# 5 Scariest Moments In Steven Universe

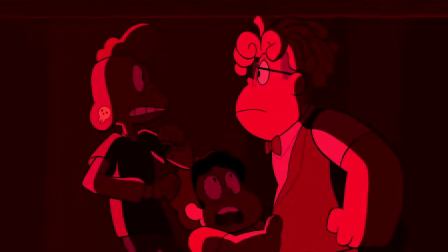Everyone's panicked when Ronaldo turns to Lars and tells him, it should have been you.
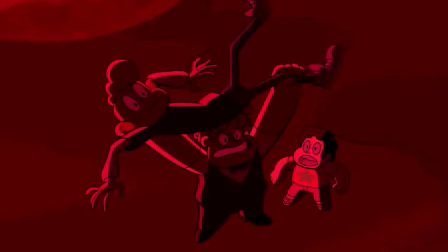French Fry Boy then puts Lars in the headlock, lifts him up, and throws him into the mouth of the possessed lighthouse.
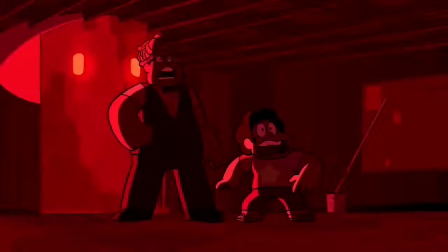With every intention of the lighthouse eating Lars, this was a straight-up sacrifice.
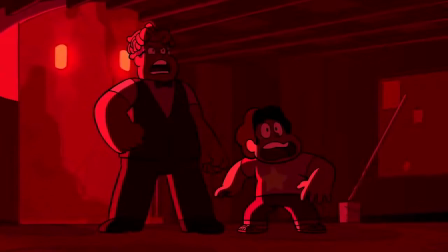This entire moment is just what the fuck? Lars's plea didn't do jack shit.
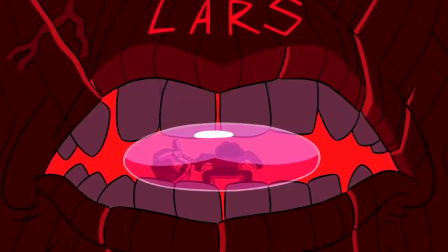What if Steven didn't run in and ate him? Would Lars have just died? I know a lot of people hate Ronaldo's character and even though I find him hilarious,
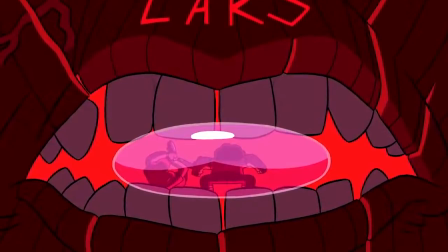this was just a moment I can't ever forgive and it makes the hate very justified in various aspects.
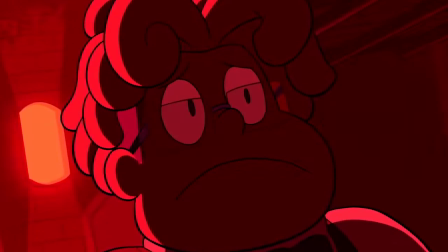Ronaldo consciously was just straight-up going to kill a man. I understand the situation they were in was very stressful, but really?
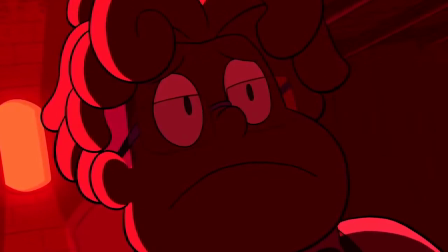I can't ever see why that was the only solution, let alone the immediate one. It's not like Renato ever apologized for what he did.
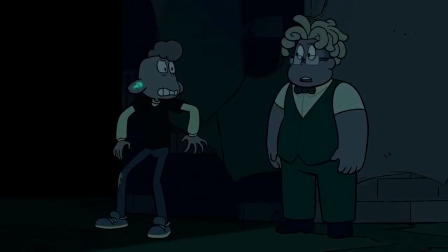He tries to clarify what happened when they were a kid, sure, but the fact he attempted to sacrifice him just totally gets glossed over. The only reason this is so disturbing and out of character is that this is Steven Universe. Actions like that aren't just forgotten. They're usually made a big deal out of. Hell, isn't the main issue between Steven and Rose right now the fact his mother shattered Pink Diamond? Wasn't his beef with Bismuth the fact she wanted to shatter gems? We all know shattering is just a cinnamon for murder so uh what the fuck? If this was any other show, literally any other show, I wouldn't care as much. But when a character goes against the protagonist's main morals right in front of them and they just don't address it that just makes this scene a lot more disturbing. I'm just starting to bitch a nitpick so let's move on. Number two, Force Fusions attack Garnet.
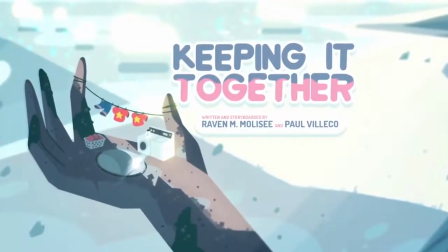Raven and Paul are truly the masters of illustrating horror in this series. They went from storyboarding The Return and the scene of Garnet literally crumbling to the nightmare
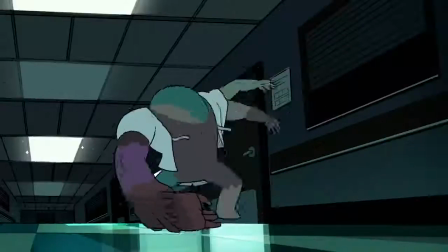induced episode Keeping It Together and Nightmare Hospital which also deals with gem shards.
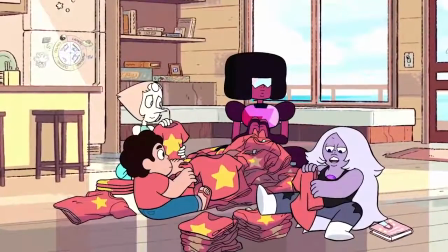What the actual hell? Storyboarders don't pick which episodes they get to work on so they definitely just keep getting a signed body horror feel in which this case kind of makes sense.
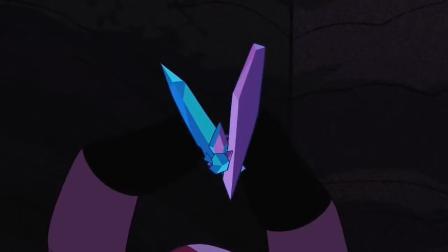They got to keep outdoing themselves. So in Keeping It Together we're probably introduced to gem shards.
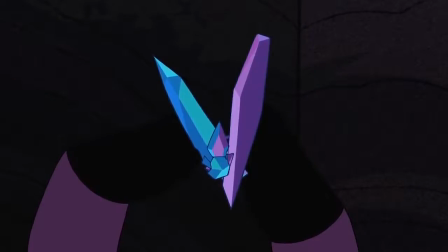I say properly because you'll see at our number one. Anywho, after chasing Peridot down to the prime kindergarten,
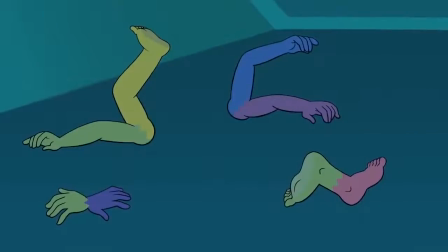Steven and Garnet split off from Ambulance and Pearl to explore the control room, where they encounter the terrifying force fusions consisting of gem shards.
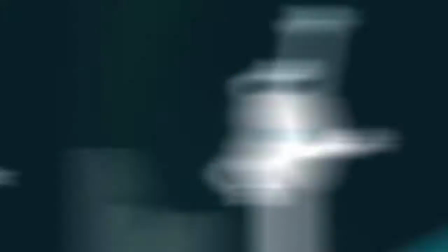What I'm sure most find particularly traumatizing is the formation of the hand cluster, vaguely emulating the silhouettes of various gems that can pose up before glitching back into place.
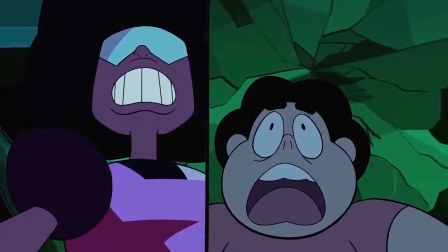As if that wasn't enough, we had this strange alien soundtrack that, really, I can only describe as the feeling of anger,
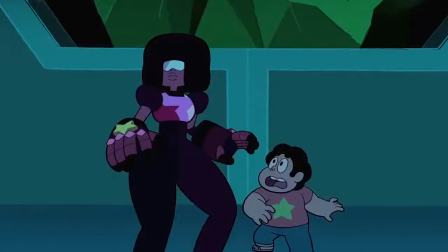confusion, and frustration being missed into one loud sound. Garnet freezing into place drives home just how uneasy this scene is as once again, she's the leader.
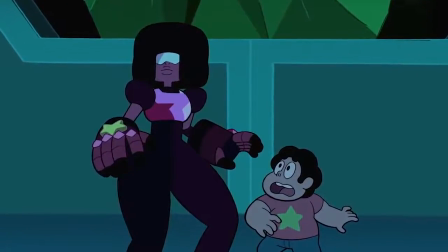When she's taken off guard, you know something's wrong.
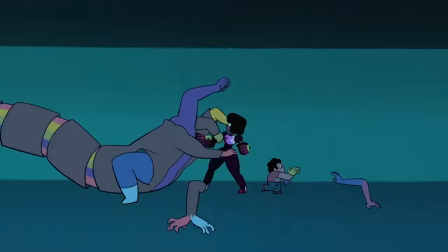The hand cluster pulling her in as the soundtrack gets louder, as she just becomes silent and even revealed to be crying when her visor gets knocked off,
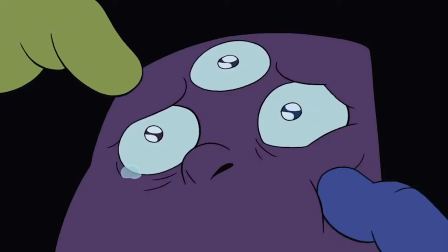is nothing short of excellent and if she's what it's set out to do. Be creepy ass shit.
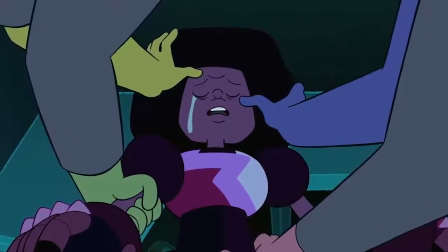It's only enhanced by Garnet apologizing as if her existence is the sole reason these gems had to suffer and live their afterlife as this monstrosity.
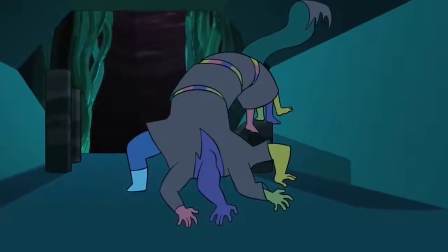In her beginning to unfuse as Steven panics, bone-chilling. With Celso's scene so well, the absolute star is definitely the design of the hand cluster.
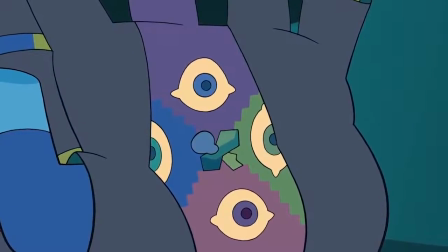It's various eyes being an entire body composed of limbs. It's genius. Despite all of this, this isn't the scariest, creepiest scene out of all of Steven Universe. So what is? Before we get into the number one spot, we definitely have some honorable mentions that I won't go 2 in depth on but are important to mention nonetheless.
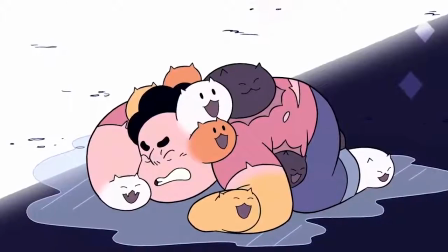Steven's cat fingers. This was actually the first episode of the show I managed to catch when it was new on TV and it was at the moment
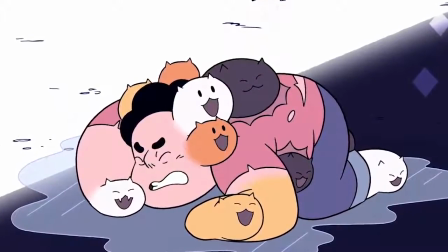Steven lost full control of its body to the cat's rapidly producing as Greg just watched in horror.
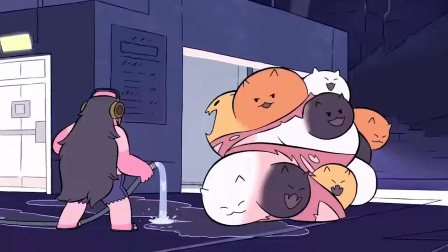Yeah that was definitely an interesting experience to say the least. For some reason Cartoon Network had a huge boner for this episode.
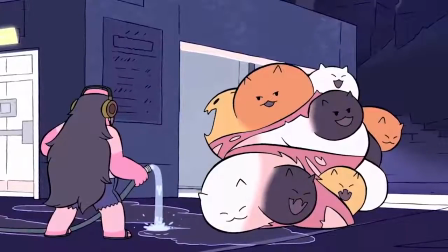Throughout 2013 and I want to say 2014 whenever I happened to be near the television and the show was on it was always this episode.
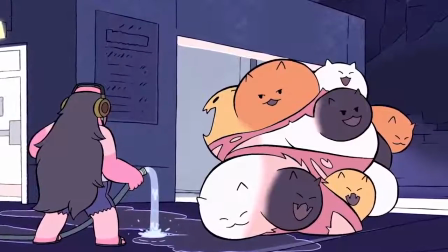I got annoyed after a while and I think that's what caused me to watch the show so infrequently during season one.
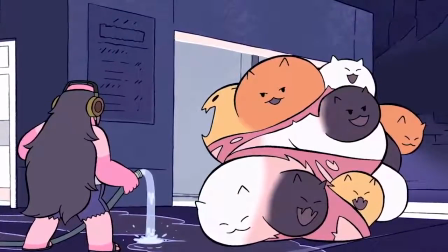But really that entire sequence of Steven losing more and more limbs to cats really says it all about why this is so disturbing.
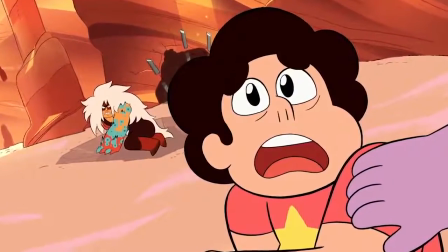Jasper's corruption. This is absolutely one of my favorite scenes of the entire series. Just like the zoom in and breakdown this has a lot of creepy disturbing undertones.
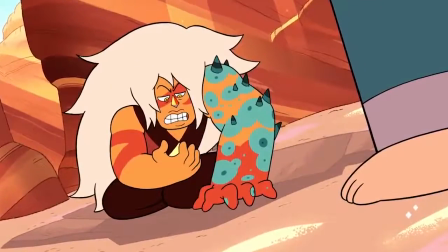Just the fact at this point Jasper really should be aware Steven is not Rose.